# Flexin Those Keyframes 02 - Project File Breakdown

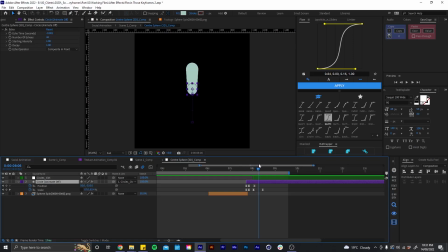722s
and then scaling down slightly and then coming down like so and to get this nice kind of smear effect I have this echo effect which is basically just copying the shape layer back and I can set this to however many copies I want.
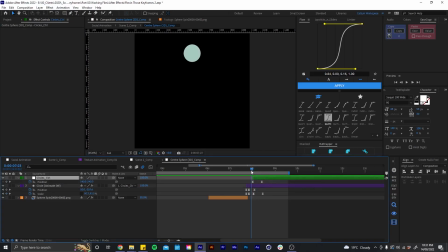741s
And then this null object here is also helping with this animation. So at the start we're coming up and then this null object is taking over and bringing the circle back down.
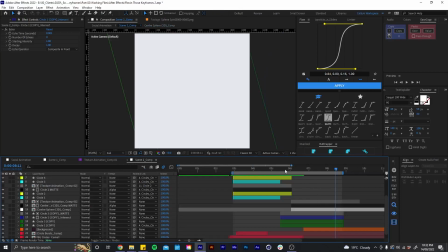752s
So if we come back out into the scene 2 comp and to match the circle bouncing up and
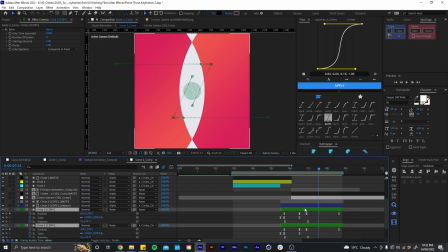758s
coming back down I basically have these orange circles with some position keyframes and I'm basically bringing them together and matching the scale of this inner circle so it stays inside this intersection here and then
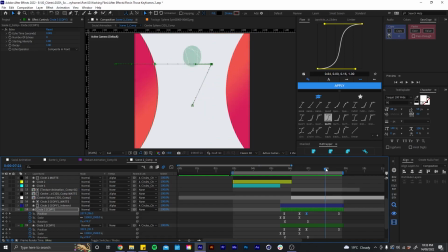777s
this is the point where we cut to the shape layer and then we have it move up and back down as these orange circles are
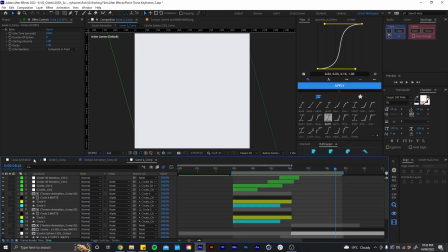785s
moving out of frame and that all transitions us back to this blank space here where we start our loop again.
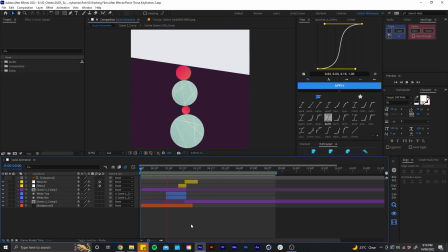793s
So there we go, that is how I put this animation together.
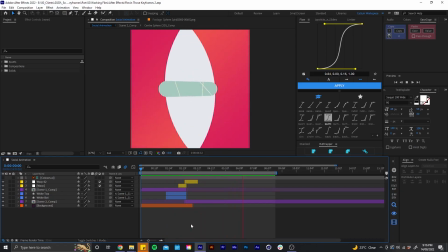796s
I'm not going into too much detail with these videos but I wanted to give you an idea of how I approached each part.
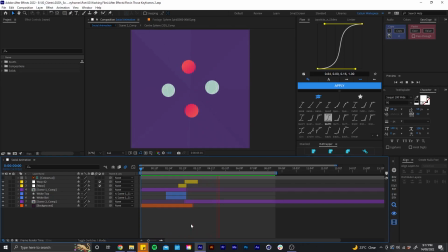803s
Feel free to download the project file in the description and have a deeper dive yourself. I hope you've enjoyed and hopefully learned something new.
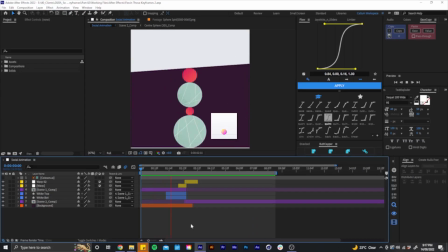810s
The next project I'll be doing in a breakdown of is this animation. So stay tuned for that.
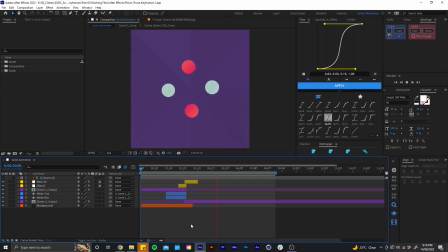815s
And thanks for watching.